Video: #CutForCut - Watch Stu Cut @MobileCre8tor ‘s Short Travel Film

Hi, I'm Stu. Welcome back to another LumaFusion video tutorial. This is my occasional series Cut for Cut, where I break down and analyse different videos, YouTube clips and movies that you know. So today I'm going to take a look at a fellow viewer, subscriber, Twitter friend, Ian Matthews, and we're going to watch one of his little short films he makes when he's travelling and on holiday.
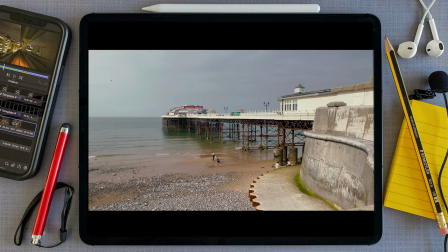0:29 The subject is Cromer Peer. So without further ado, let's get started.
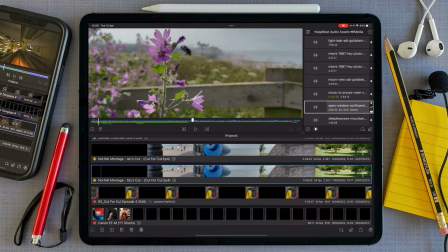0:38 I've got two projects here. I've got my cut of Ian's short film and I've got Ian's cut.
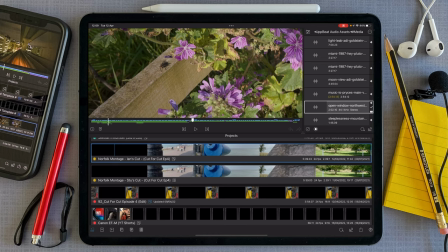0:45 For the most part I'll be showing you Ian's cut but if I choose to make any changes I will apply it to my cut and then that way we can have comparison of timelines.
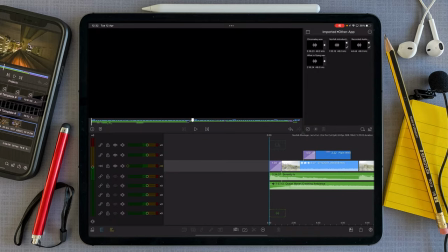0:58 So it starts off with a simple one second cross dissolve revealing
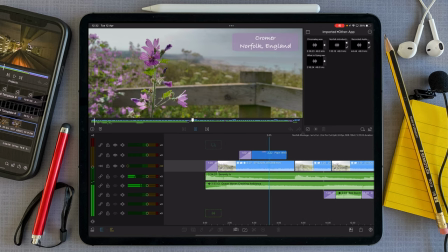1:04 some flowers and a bee and cuts to
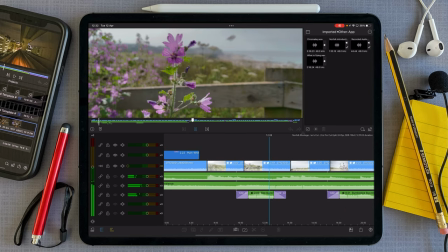1:10 the shot without the flower and then we go back to the flower then onto this shot of what
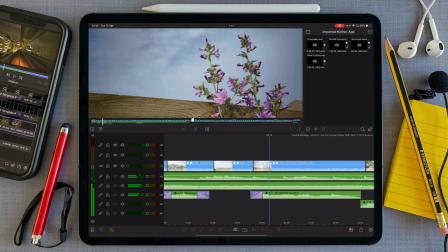1:17 looks like the edge of a cliff area close-up of bees again again these flowers.
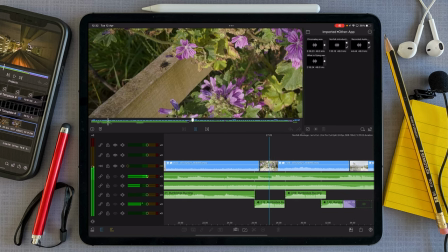1:26 I've got a fly and a bee this time.
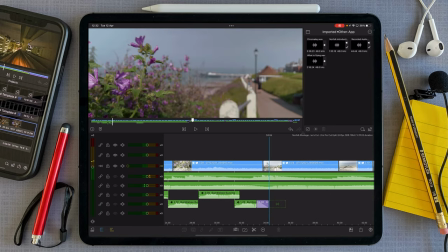1:31 And then we start on to the main part of this vignette, which is Cromer Pier.
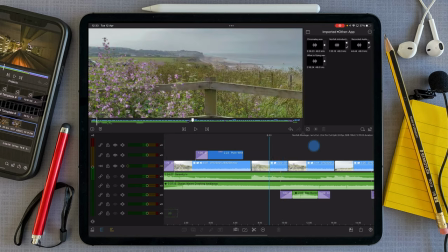1:38 So what would I do with this? Well, the one thing about when you're filming for yourself is,
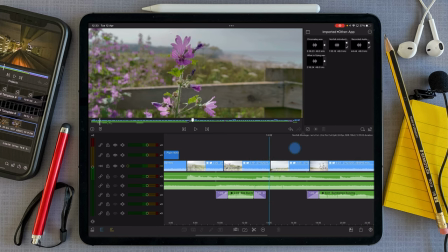1:44 and this is especially so when it comes to doing it commercially, is that you can get attached to footage.
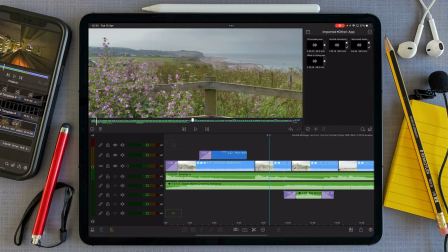1:53 And does that footage serve the story. The story here is Ian wants to show us the best of what's going on in Cromer.
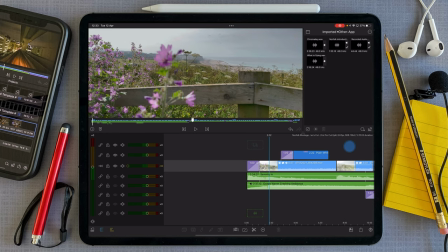2:02 So I like this shot at the beginning. We'll talk about the title later on and obviously he's got music running and also ocean waves,
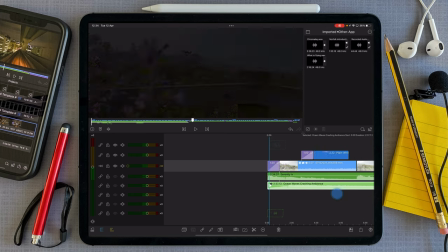2:14 ambience, crashing sound of ocean waves if you hear them.
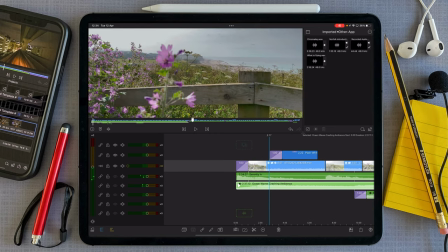2:20 And that's lovely because that sets up an emotional connection to the sea and to the noises of nature, effectively,
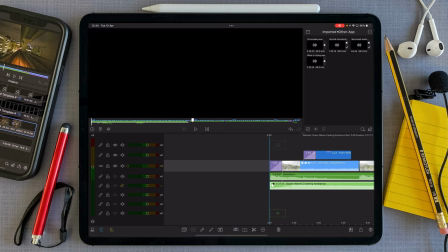2:31 rather than if that was disabled and we then just played it with the music, does
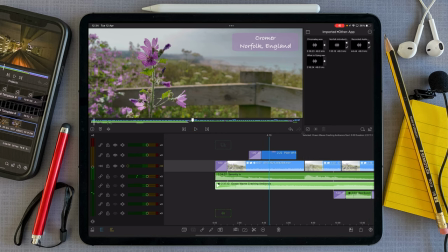2:40 it get less interesting or do you prefer it with the ocean sound? again anything I'm seeing here just purely comes down to personal choice so we've got this shot at the beginning and I do quite like it and then it cuts
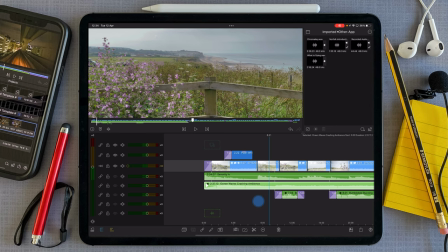2:58 to this other shot the problem with this is you're effectively doing double duty now yes I do like the cut on the beat and we can still utilize that.
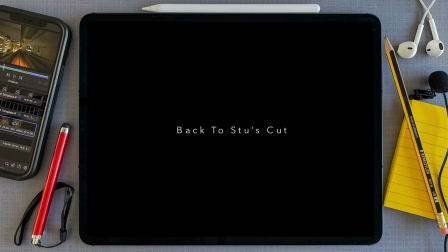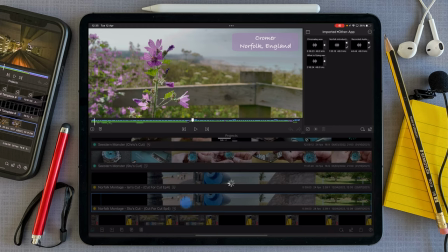3:19 So what I'm going to do is I'm going to navigate back to my version of the cut and zoom in a little bit.
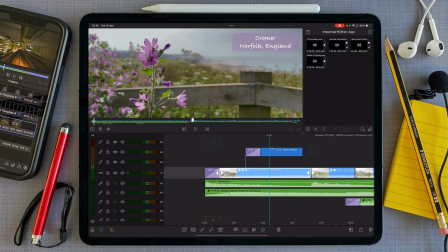3:27 I'm going to reverse the first clip. So we went to number two, tap reverse.
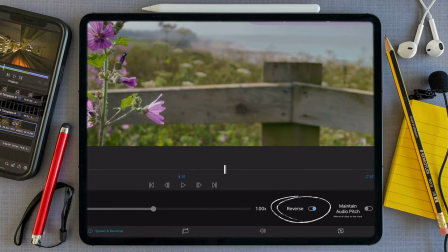3:34 I've already processed it so that we don't have to wait.
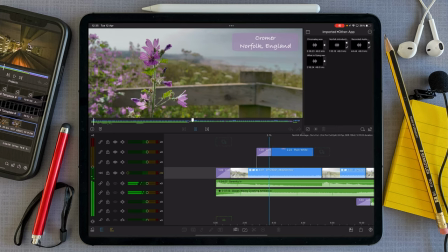3:38 We have the flower first and then we get the focus pull to the cliffs in the distance.
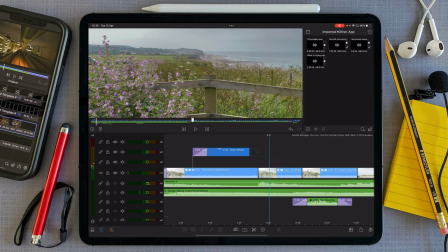3:45 And that then kind of does the job of this particular clip, which holds for three seconds. Now, I'd be keen at that point to basically get rid of that clip
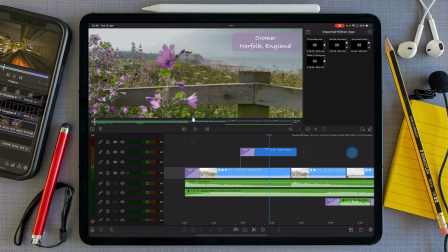4:00 and we then come back to the bees.
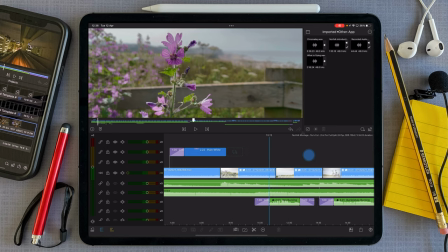4:05 Do we need the bees?
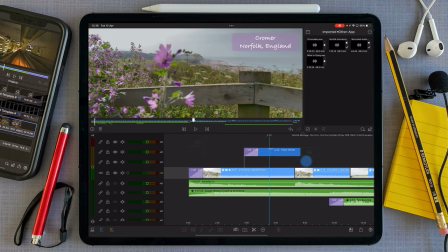4:07 That is the question. is this shot with a focus pull stronger than this shot without a focus pull? Well, I would say this tells this part of the story adequately. You don't need to embellish it too much.
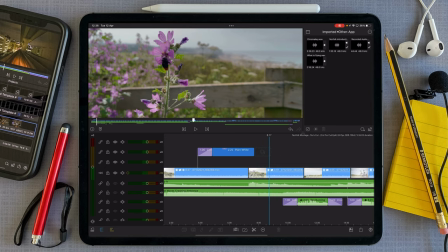4:24 So even though this is a beautiful little shot, again, don't get emotionally attached to it.
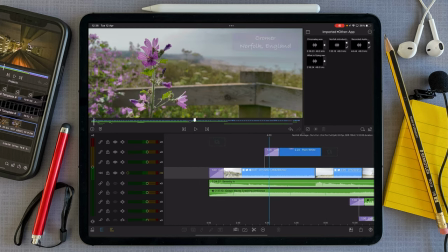4:31 Get rid of it. We then come on to this shot and again because I'm chopping away at clips we're going to
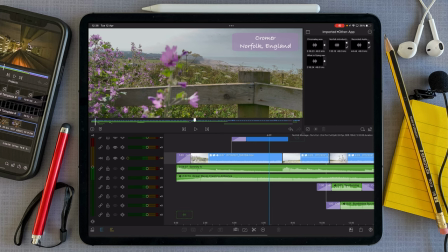4:39 be readjusting all the elements so we need to obviously pop some back. I think we'll take this one. Pretty sure that shot runs the clip.
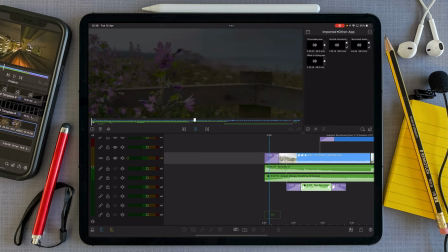4:56 So we get the sound of the bees,
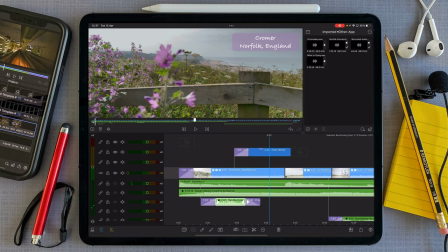5:03 just a little buzz, the title and then we go on to this shot.
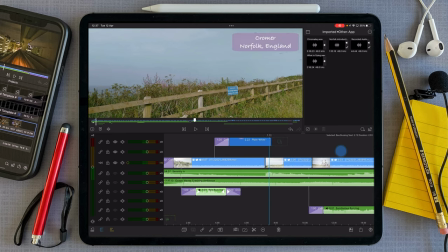5:08 This shot has six seagulls flying through the air. I'd rather, it is a blue sky day but there's loads of clouds and the distance is a bit foggy. So this doesn't tell me much about what's going on. It's not a strong shot.
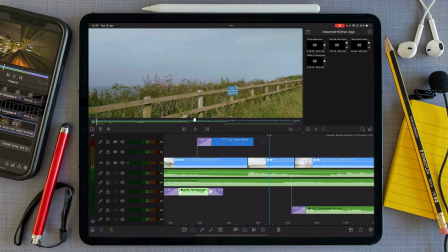5:25 It's got a nice leading line from left to right and obviously it's got the same going on, something about overnight parking or something or camping but we don't really need this shot.
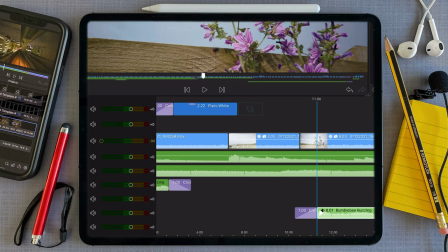5:33 So what I'm going to do is I'm going to detach the bumblebee sound and we're going to delete this
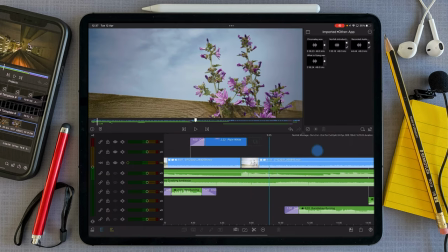5:38 shot and that then takes us on to this one and this one's fine there's nothing wrong with it all i'm going to do is just make a few adjustments
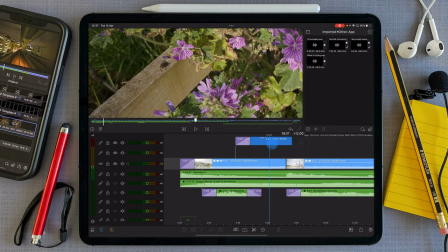5:48 and again pop that to
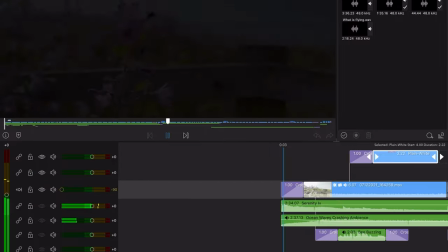5:53 there so if we start from the beginning and
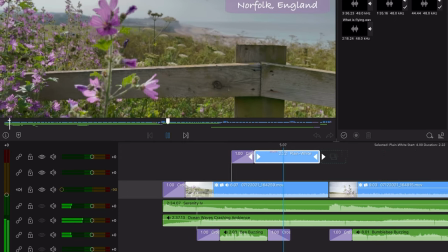5:59 then allow the focus pool
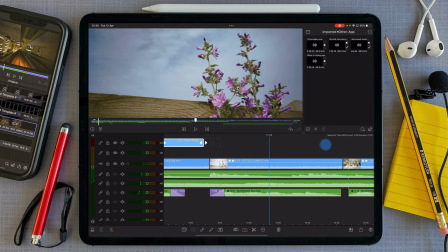6:05 and that does the same job now what i would say about this shot is that it's
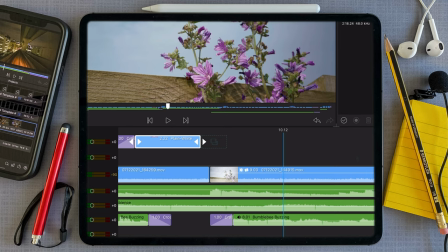6:11 nine seconds long we can effectively reduce it to probably say around about here so we'll cut that and i'm going to detach
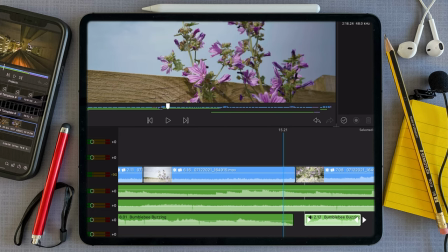6:23 this bumblebee sound and
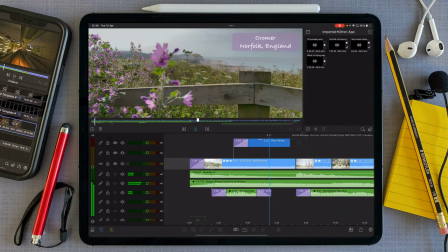6:30 then i'm going to trim away this part of the clip so if we go from this we get the cut and the beat and
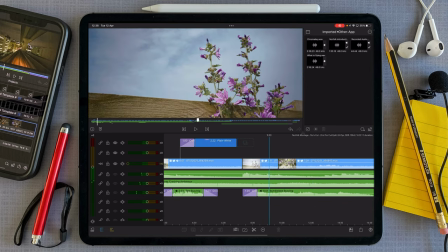6:40 we've still got effectively the bumblebee buzzing carrying
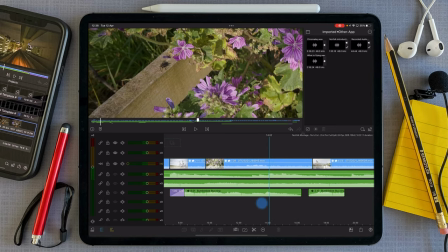6:45 forward so it's kind of L cut going on here to this clip and again we're going to do the same thing which is trim it down so we'll let the bumblebee land and just disappears out of frame there,
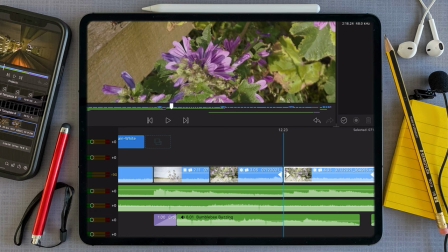6:59 so that's a good point to make the cut. Then we take that away. That then takes us on to Chromer Pier.
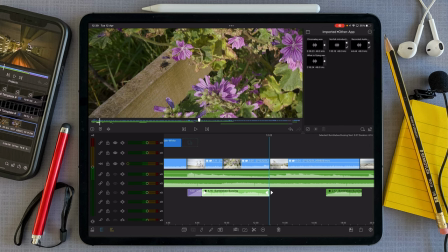7:08 So we can then shorten the bumblebee. I don't think we need any bumblebees buzzing here, so that can get removed. And we'll then on to the next part of the film.
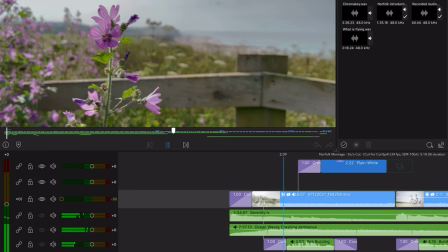7:21 But let's play it one more time. So again, because I reversed the clip, got your title.
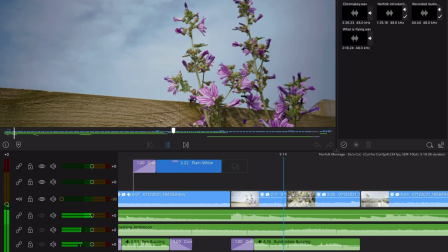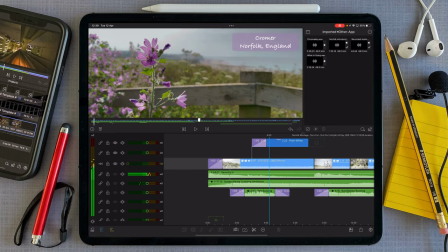7:36 It does exactly the same job but it's an awful lot more efficient.
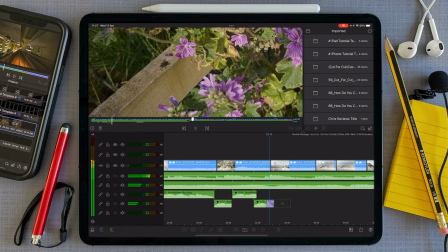7:44 Okay so we're now back into Ian's cut and in this version you
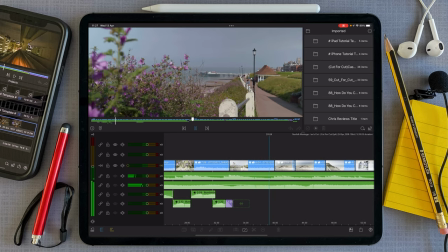7:50 can see we've got... actually just turn the volume down a little bit, there we go. So in this version we've got pull focus to chrome appear on the distance and then we cut to a beach shot,
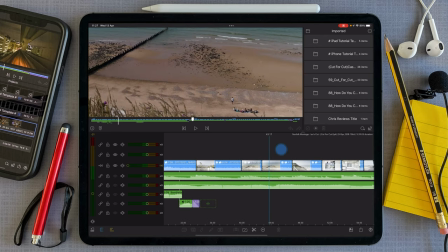8:04 dog walking towards his master and then we've got a match cut continuing that shot where it's kind of zoomed in a little bit,
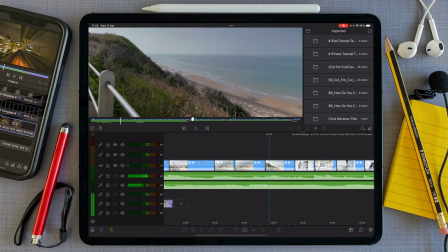8:12 scaled up.